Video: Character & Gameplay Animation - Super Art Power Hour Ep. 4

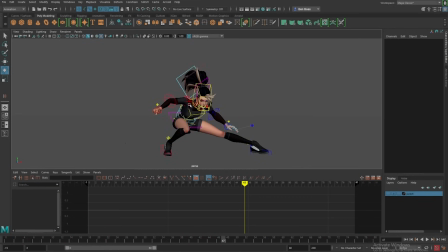[40:18]
Seeing that ponytail swoop is there is more important than it being perfectly on the correct side all the time, if you ask me.
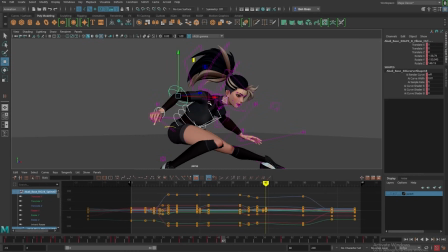[40:28]
So because we just added this pose, I'm gonna make sure that I select all the controls I just used and
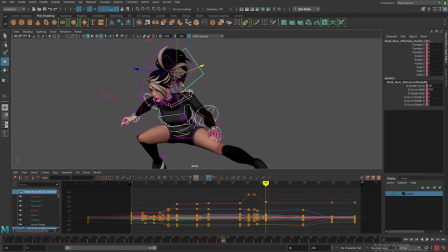[40:36]
hold them through the pose to make sure that it's gonna stay, because we kind of changed from our initial landing. And now she's gonna blend into that. So we wanna make sure she's not like already falling, because she's kind of like leaning forward.
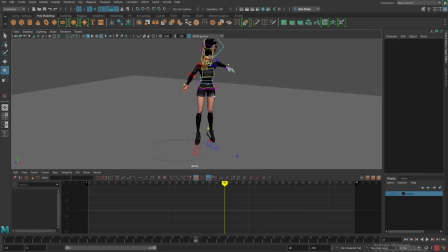[40:49]
She looks kind of afraid as she comes in for this landing. So we wanna make sure that she feels really confident as she's coming down here.
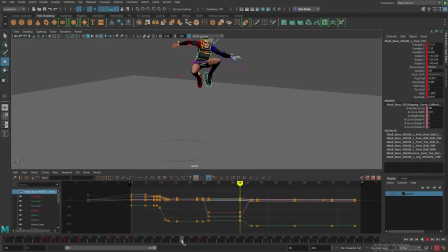[40:55]
We can probably have this foot further delayed, again, so it's not hitting the exact timing as the other foot.
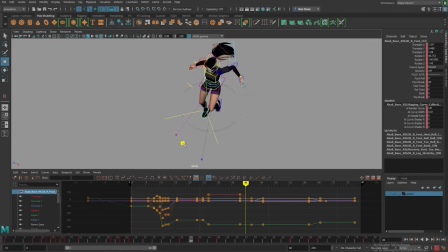[41:03]
And we can create that visual interest to having the delayed reaction.
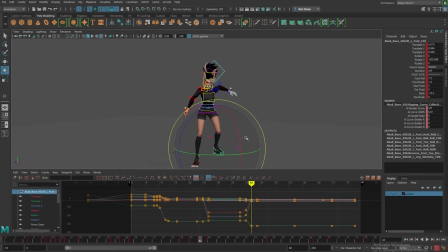[41:08]
It'll also make more sense for like when she plants her foot down, like the other one is, this one is gonna keep going. So your eye can sort of visually catch the fact that this one is like scooting forward more.
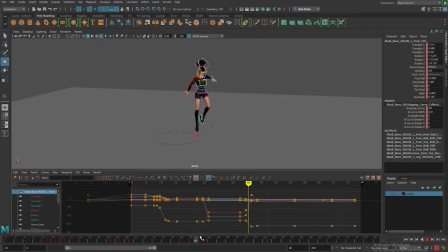[41:21]
And so you get both reads. She's hitting the ground and then also catching herself as these two separate reads.
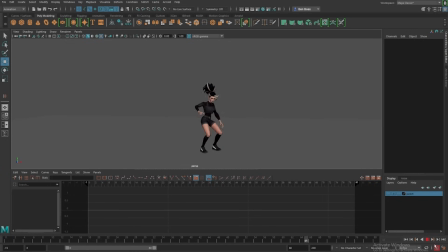[41:26]
We're gonna hold her up just a little bit longer. This part of the animation process is really noodly, as we say, in that some people have like really balanced methods and they go through and they're like, this is my first pass and I take these steps.
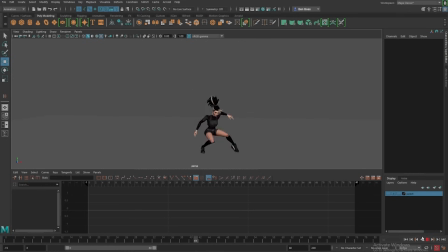[41:40]
This is my second pass and I take these steps. When I think often enough animation is just about looking at it and seeing what feels wrong when I'm looking at it right now and then fixing that thing. And then playing the animation again and saying what feels wrong now and fixing that thing. I do think there are like strategies that you can go through and you can have the principles up and be like, now I'm gonna check my arcs and make sure that they're all perfectly smooth.
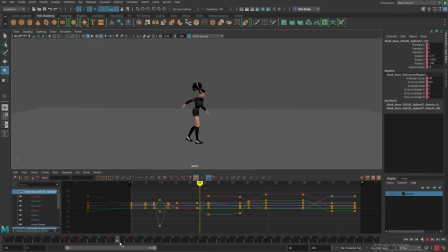[42:06]
And now I'm gonna check my eases to make sure that everything is easing perfectly. And that's like a really fine formulaic way of working. But when I was first learning, that kind of formula never worked for me and never stuck to me and actually made it more challenging for me to feel like I could express myself through this medium.
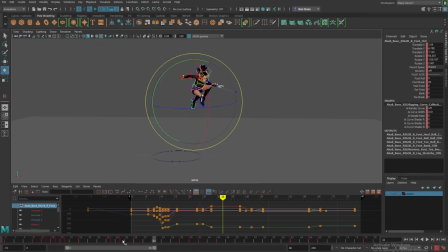[42:24]
If animation is something yet you're trying to learn and you want to get into this, there's no right way to do it. All that really matters is your end product. And so if you find something that works for you and allows you to get the imagery that you want and help to sort of create life where there was not life before,
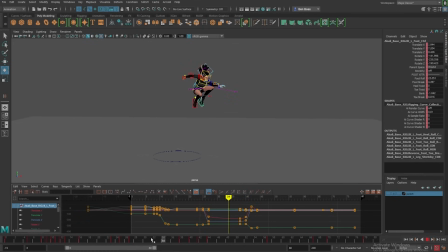[42:43]
then like power to you and do it to it. So what I'm looking at now is adding a little bit more life to these feet. I'm giving them a little bit of offset for that visual interest. And as they carry through, I notice that she feels really, really flat.
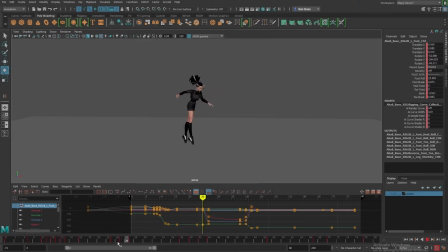[42:57]
Like she feels like she's traveling kind of horizontally. So I'm doing some little things to change that, adding a slightly different trajectory to the toe scooping through. You can see a little bit more of that arc happening in, like if you tracked just the bottom of that toe, you can see that that toe has a slightly more parabolic shape,
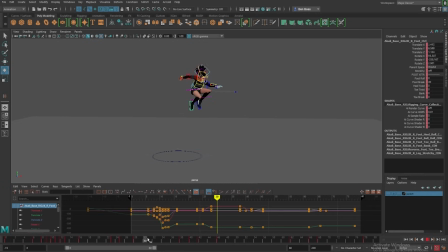[43:14]
which helps people sort of start suspending that she is capable of doing this because the gravity is somewhere, just because it wasn't where they initially expected it to be. It definitely is still very much existing in this world. I'm also turning her sideways a little bit on the feet to create a little bit of a better silhouette
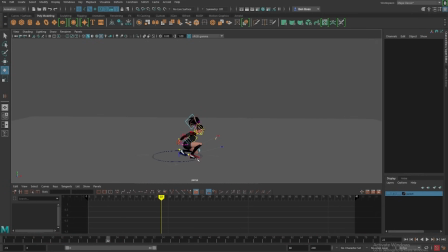[43:33]
based upon sort of the angle that I'm animating, because I know my game camera is not perfect. But we do see her from the side, and it's more exciting to see both of those knees in like a cool shape than like foreshortening the leg and looking directly down the camera ends up looking a little bit more boring and a little less dynamic.
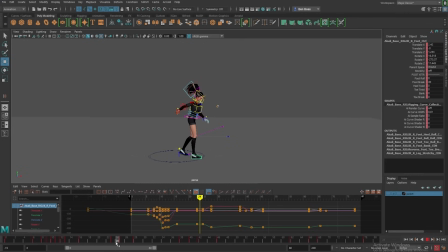[43:52]
Anybody who has ever heard me speak before knows that like my go-to tip for animators looking to break into the industry is finding a community. Whether you're wanting to go into film or advertising or whatever kind of animation you want to do,
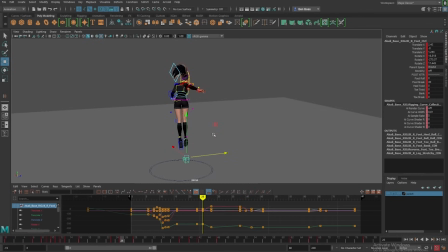[44:10]
like animation is everywhere, you will always be working with people. Like unless your dream is that you only work on solo projects for the rest of your life, which is like a totally great dream. You just want to make the only thing that you want to make and you don't want to make it with anybody, in which case, this tip is not for you.